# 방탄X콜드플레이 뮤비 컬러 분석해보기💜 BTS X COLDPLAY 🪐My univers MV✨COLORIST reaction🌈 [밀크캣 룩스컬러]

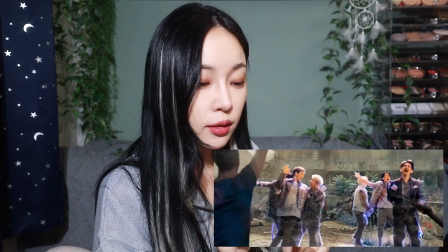[4:24]
네네. 너무 신났어. 가라앉아. 자, 이때부터 방탄이드 글리치 보면 약간 보랏빛이 많이 들어간 게 보일 거예요.
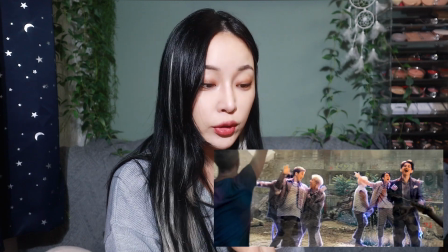[4:30]
블루에서 이제.
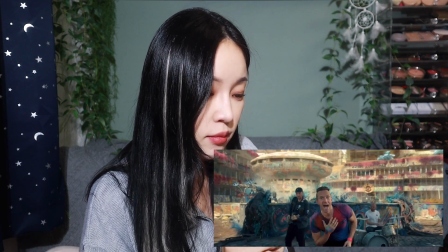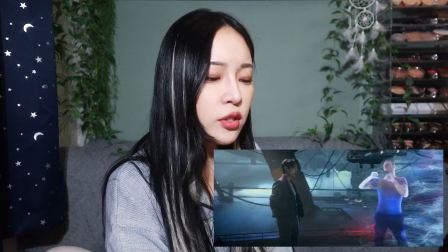[4:38]
이 트랜지션 진짜.
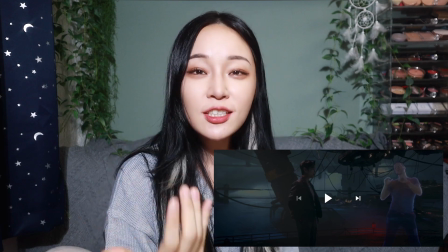[4:42]
아유, 진짜 현실에선 불가능하지만 CG니까 할 수는 이 트랜지션 보고 내가 진짜 여러분 저 박사
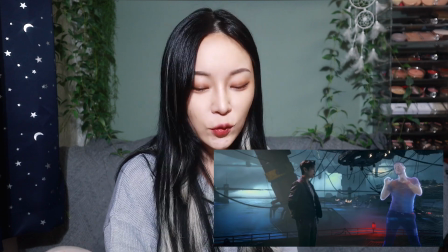[4:48]
전공으로 공연 예술 애니메이션까지 했는데 아 진짜 이거는 너무 너무 머리 좋았다라는 생각이 많이 들어요 진짜.
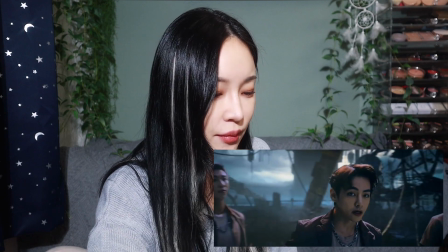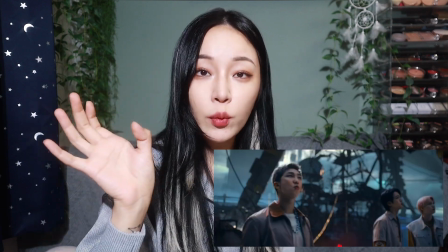[5:03]
여기서도 감시 카메라를 깨는 거 보면은 자유를 향한 퍼포먼스가 이제 보이죠.
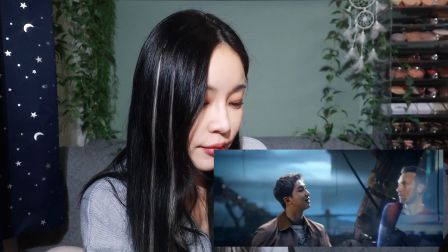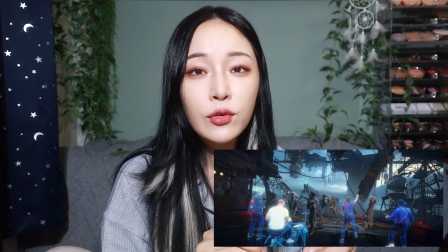[5:15]
그리고 곳곳이 이렇게 옐로우가 들어가 있잖아요. 이런 옐로우 요소 때문에 이 전곡인 버터를 잊을 수가 없게 되는 거예요.
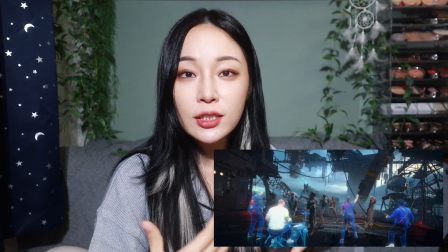[5:24]
계속 노란색이 하면서 이게 우리는 알잖아 이제. 그리고 세계인들도 알 거 아니에요.
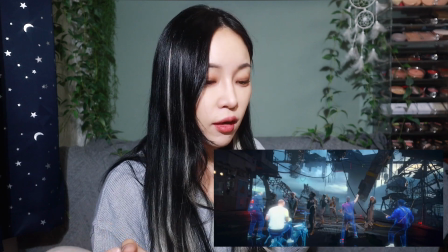[5:27]
노란색 버터 하는 또 방탄이 있으니까 이런 요소도 저는 컬러적으로 되게 잘 넣었다 생각하고.
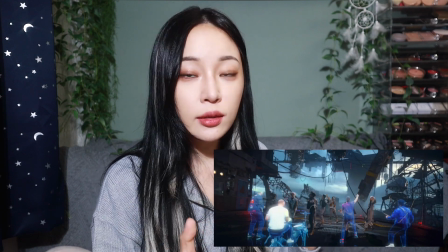[5:33]
그리고 보이죠? 크리스 지금 콜드플레이 애들 글리치 같은 경우는 블루빛으로 빛나는 게 보이고.
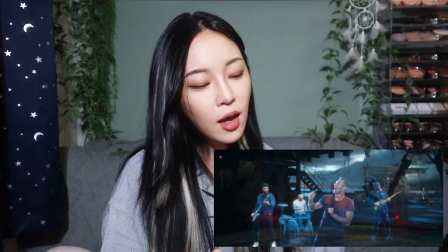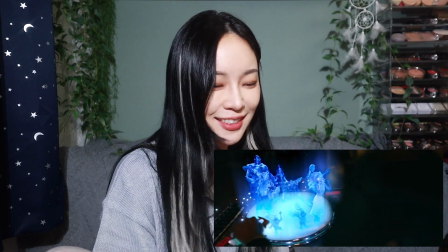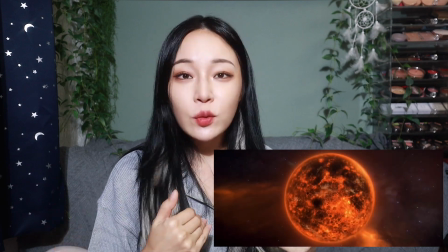[5:53]
노란색도 행성이 노란색인 것도 저는 개인적으로는 버터라는 인식도 일단 1차적으로
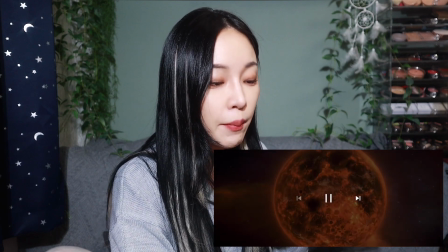[5:58]
암이라서 들었지만 또 이게 노란빛과 주황빛이 같이 보이고
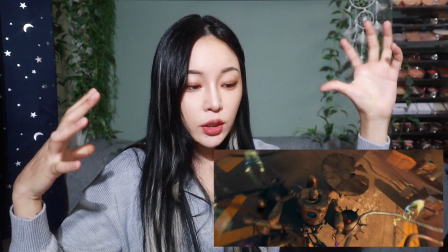[6:04]
역시 노란색 배경 전체적인 색감이 노란색이 많이 보이는데
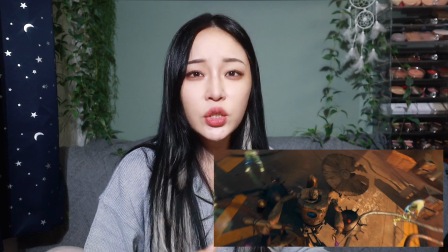[6:08]
노란색은 컬러적인 의미로서 여러 가지 지역이나 이런 것들에서 의미가 되게 다양하긴 한데요.
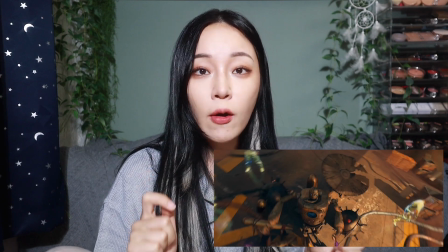[6:14]
보통으로는 우리 미니언즈가 노란색이잖아요. 해피, 행복을 뜻하는 게 옐로우.
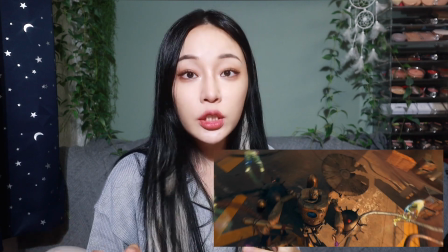[6:19]
근데 어떤 곳에는 되게 안 좋은 색으로도 쓰이기도 하지만 그래도 일단 전국
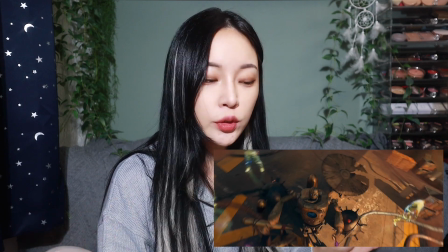[6:25]
공용적으로는 되게 기분 좋은 색이라서 일단 이 컬러를 집어넣은 게 보였고.
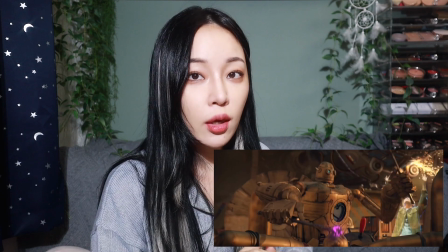[6:32]
그리고 이제 로봇이 보이잖아요. 로봇은 이제 무생물인데 이 음악이 생물을 건너뛰어서
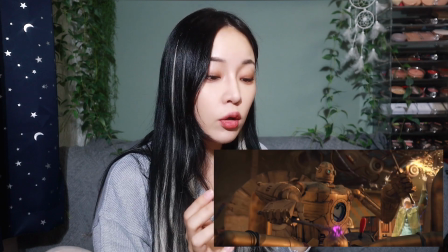[6:39]
무생물까지도 굉장히 좋아하게 할 수 있다 라는 걸 저는 보여줘서 여기서 또 한번 환기가 되었어요.
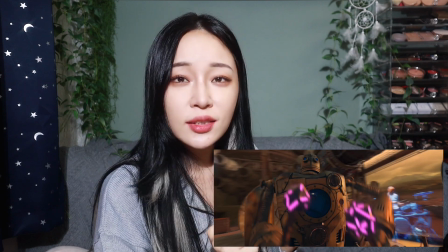[6:48]
자, 여기서도 봉이 보라색인 것도 깨알. 이것 또한 진짜 이런 깨알깨알 숨어있는 게 너무 좋고 또 로봇 눈이랑 빛나는 거 봐.
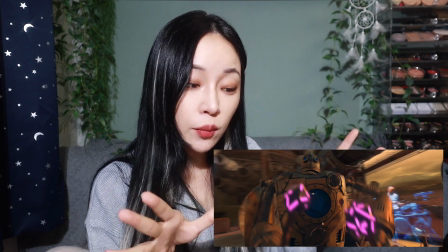[6:56]
이건 또 블루야. 그냥 로봇도 전체적인 배경색이 노란색이야. 정말 컬러 잘 썼어.
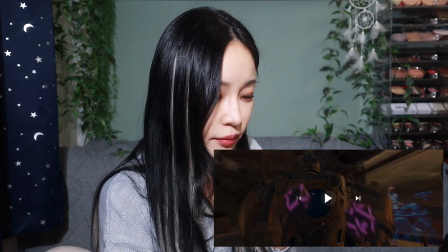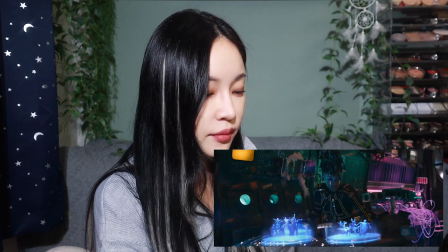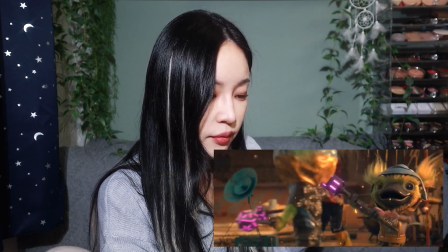[7:11]
보시지. 이거 너무 귀엽더라. 리깅이랑 저 개인적으로 저
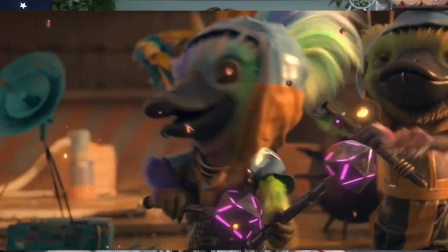[7:20]
오리 외계인들 모델링 너무 잘 됐고 리깅 너무 잘 돼가지고 와우 박수칩니다.
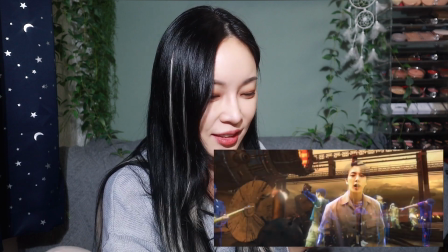[7:25]
아주 역시 전문가들. 아, 진이. 근데 보라색이죠?
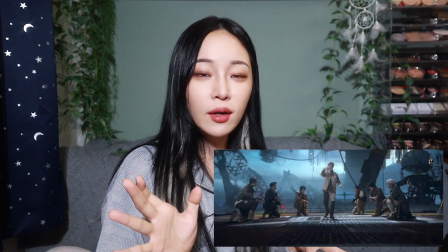[7:35]
광주야들. 자, 이 트랜지션 정말 뻔하지만 잘 쓰면 이렇게 멋있는 게 연결돼 있는 거예요.
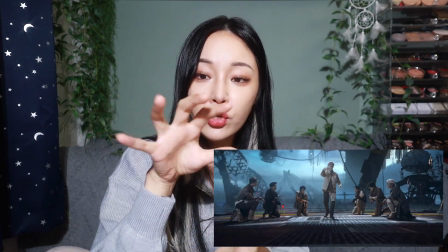[7:42]
결국 라운드, 지구는 둥글고 굴려서 저기나 여기나 결국 우린 같이 있고 연결돼 있고.
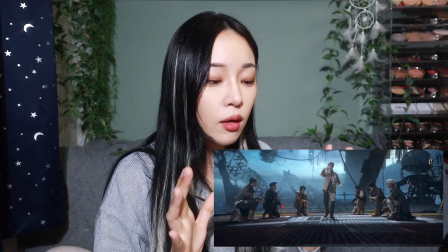[7:48]
근데 이런 트랜지션도 그냥 고른 게 아니야. 연결돼 있다는 걸 잘 보여주는 거고.
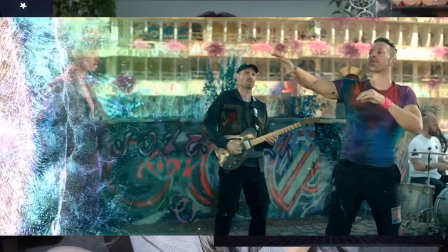[7:53]
그 초반에서는 그 V로 싹 변하는 거 있잖아요. 그럼 평행적으로 움직였잖아요.
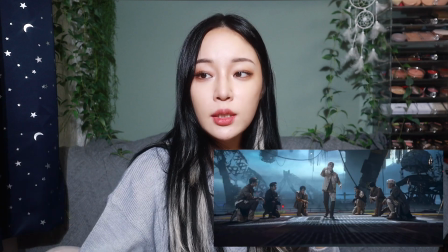[7:58]
그런 트랜지션은 너랑 BTS랑 콜드플레이, We're Equal, 우리는 같아.
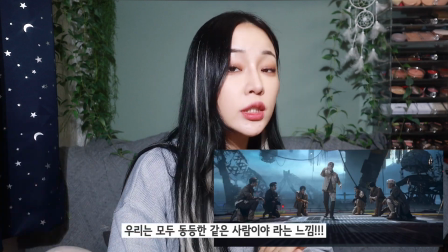[8:04]
그렇기 때문에 평행적으로 움직인 게 아닌가라는 생각을 했어요.
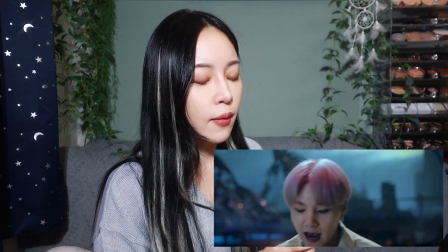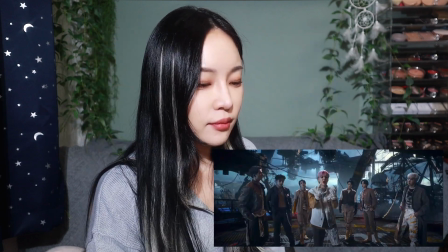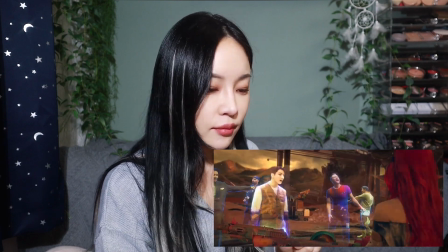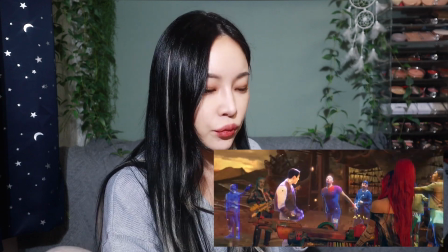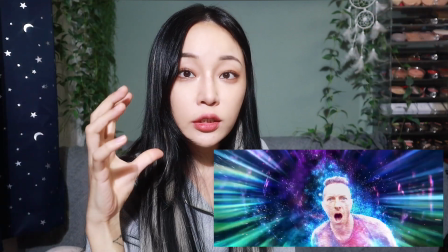[8:27]
자, 여기서 컬러 보면은 그 이제 그 뭐라 해야 되지? 타임 호우?
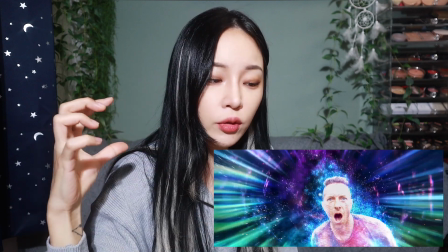[8:32]
이거 블랙 호우?